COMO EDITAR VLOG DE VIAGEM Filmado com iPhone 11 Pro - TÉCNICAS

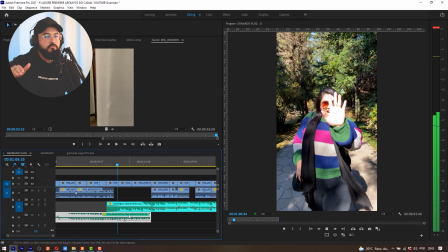(12:27) Lua de mel, check, top. Ela entra suave, ó.
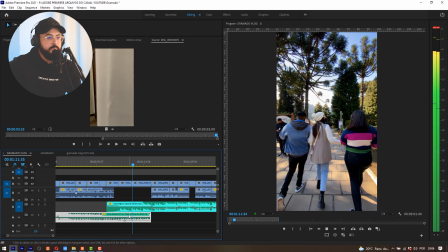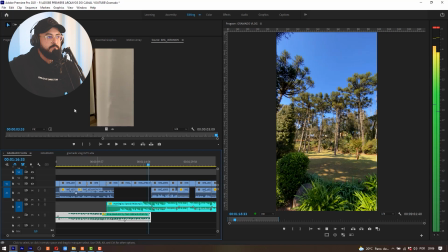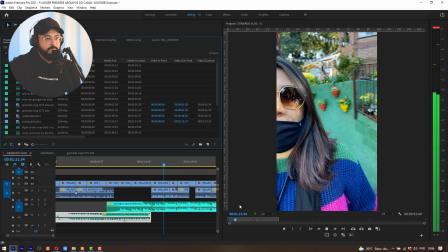(12:41) Chegamos aqui agora no Parque Alemanha Encantado. Gente, é uma graça.
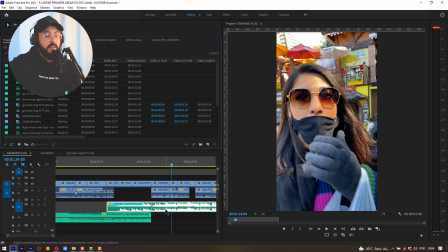(12:47)
Você pode notar que quando a minha esposa começa a falar, eu baixo aqui o volume da minha trilha sonora para dar ênfase no que ela está falando. Porque se eu não fizer isso, olha como é que fica. Ó. Eu vou deletar aqui os pontos das keyframes, só para você ver como é que vai ficar confuso.
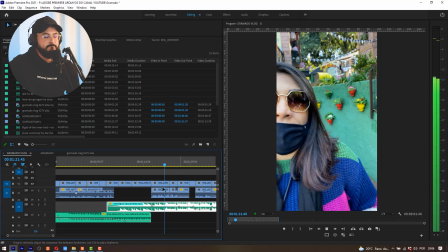(13:04)
Ó.
Chegamos aqui agora no Parque Alemanha Encantado. Gente,
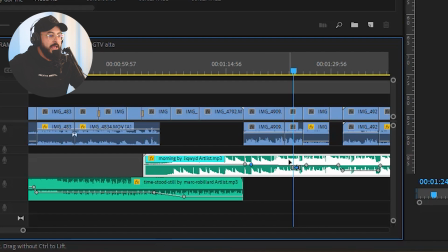(13:13)
não fica legal. Essa é a importância da mixagem do áudio, tá bom? Eu vou segurar o Ctrl aqui, vou criar mais uma bolinha aqui, vou criar uma outra bolinha aqui, vou selecionar outra bolinha com Shift pressionado e mover as duas para baixo.
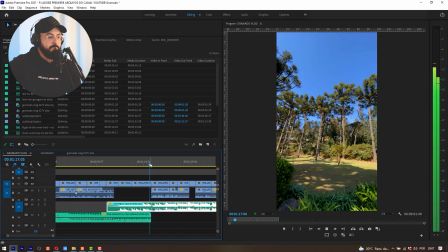(13:30)
Aqui esse ponto já tá bom, menos 26, tá ótimo. Vamos ver como é que vai funcionar agora.
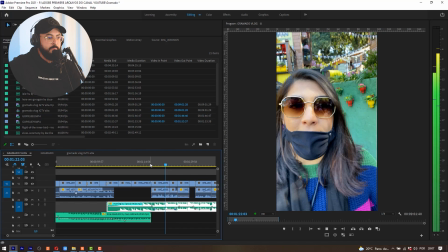(13:36) Chegamos aqui agora no Parque Alemanha Encantado, gente. É uma graça, é lindo.
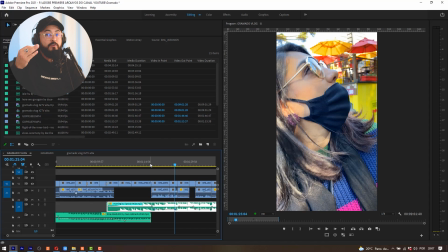(13:43) Aqui...
Você pode notar que ficou bem interessante. A trilha ainda está lá e ela está bem baixinha. E quando a minha esposa termina de falar, que eu mudo a cena, né, faço um corte seco, a música também aumenta.
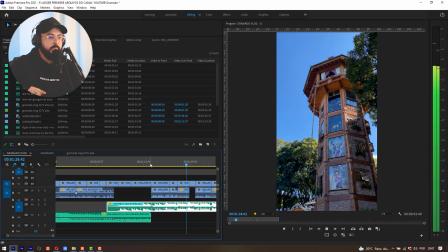(13:56) Tem a torre.
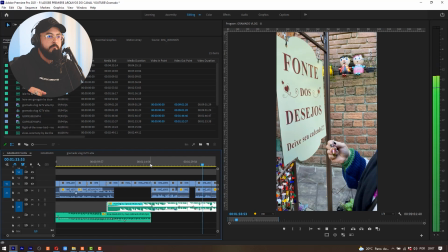(14:03) Não poderia deixar de vir na Ponte dos Desejos e colocar o nosso cadeadinho, né?
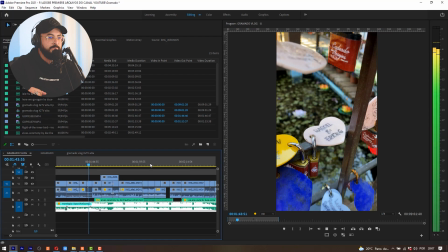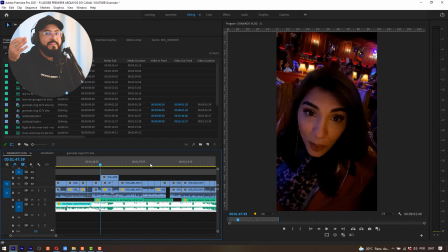(14:16) E onde a gente tá? Por cara de mal.
Outra transição bem interessante.
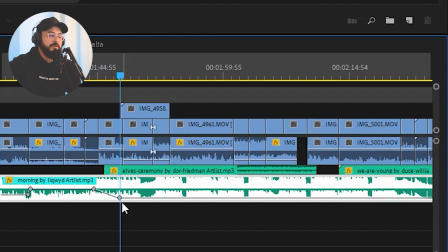(14:22)
Aqui, ó, a música anterior, eu baixo ela nesse ponto aqui, que é justamente no ponto que a gente está falando,
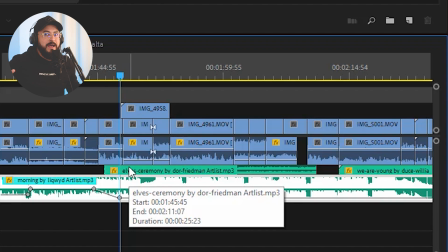(14:27)
e você quase que não percebe que já mudou a trilha sonora.
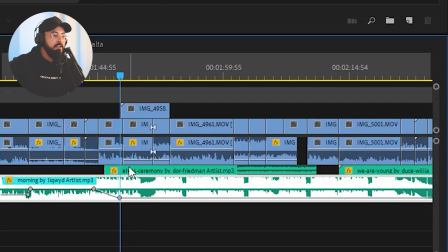(14:31)
Isso é legal de fazer na edição, porque você cria mais dinamismo para o seu vídeo, fica bem interessante dentro desse contexto, tá?
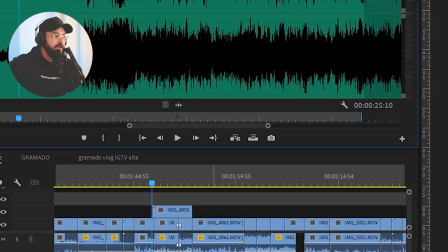(14:39)
E eu selecionei essa trilha aqui, ó, a Elvis Ceremony. Deixa eu dar um F aqui com o teclado para você ouvir na íntegra.
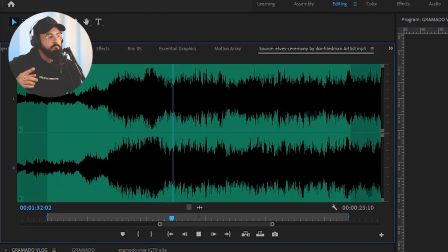Essa trilha, ela puxa mais pro clássico, porque Você, enquanto editor, você precisa entender a atmosfera do local que você está produzindo ali o seu vídeo. Esse vídeo aqui eu quis puxar mais para o filme Piratas do Caribe. Você vai entender por que que eu resolvi fazer isso nessa tomada aqui em específico, para dar essa identidade de ser algo clássico, algo de época. Porque o restaurante Cara de Mal, ele é um restaurante temático, muito bacana, uma pizzaria muito legal. Foi assim uma das melhores experiências gastronômicas que eu tive assim na minha vida.
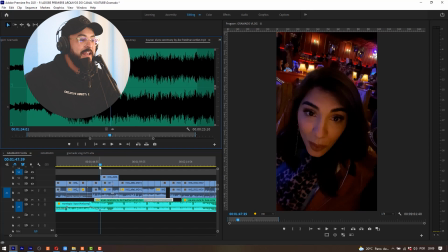(15:33)
E eu recomendo, se você for a Gramado, dar um pulo no Cara de Mal, porque vai valer a pena cada centavo que você vai deixar lá. E voltando aqui a falar, né?
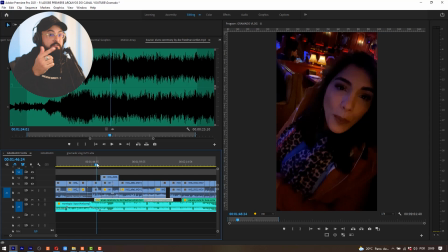(15:41)
Vamos lá, eu vou dar um play para você ver a dinâmica e como que ficou a questão aqui da trilha sonora nesse ponto do vídeo.
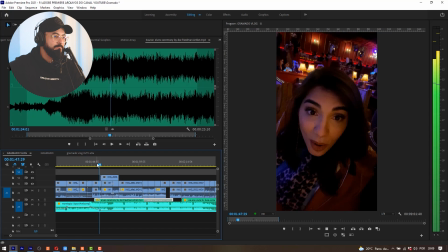(15:49) Pô, cara de mal.
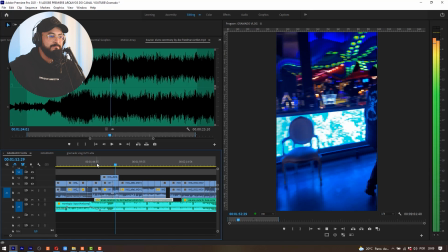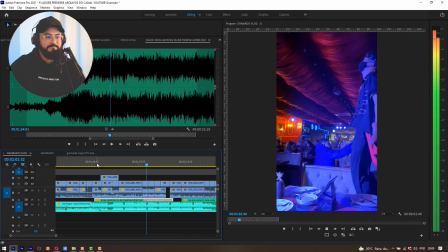(15:59) Isso daqui é sensacional. Eu não acho, acho os piratas assim. Os piratas, esquece.
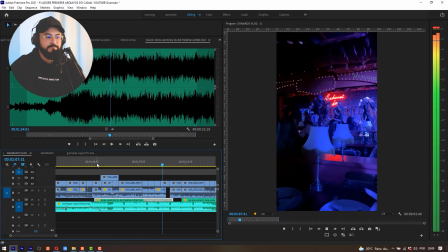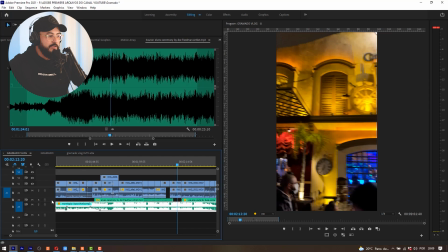(16:13) Acabamos de sair aqui, ó.
Você pode notar que eu baixei o volume da trilha, você não está vendo aqui na timeline, porque eu vou não expandir.
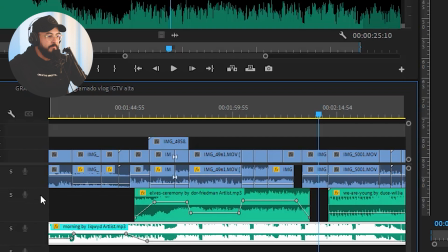(16:21)
Eu vou segurar Alt nesse ponto aqui da minha timeline e girar scroll para cima, ó. Olha aqui que legal, ó.
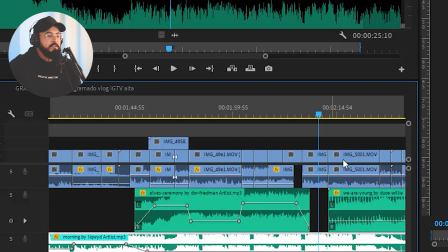(16:27)
Os pontos de controle e ajustes do meu áudio.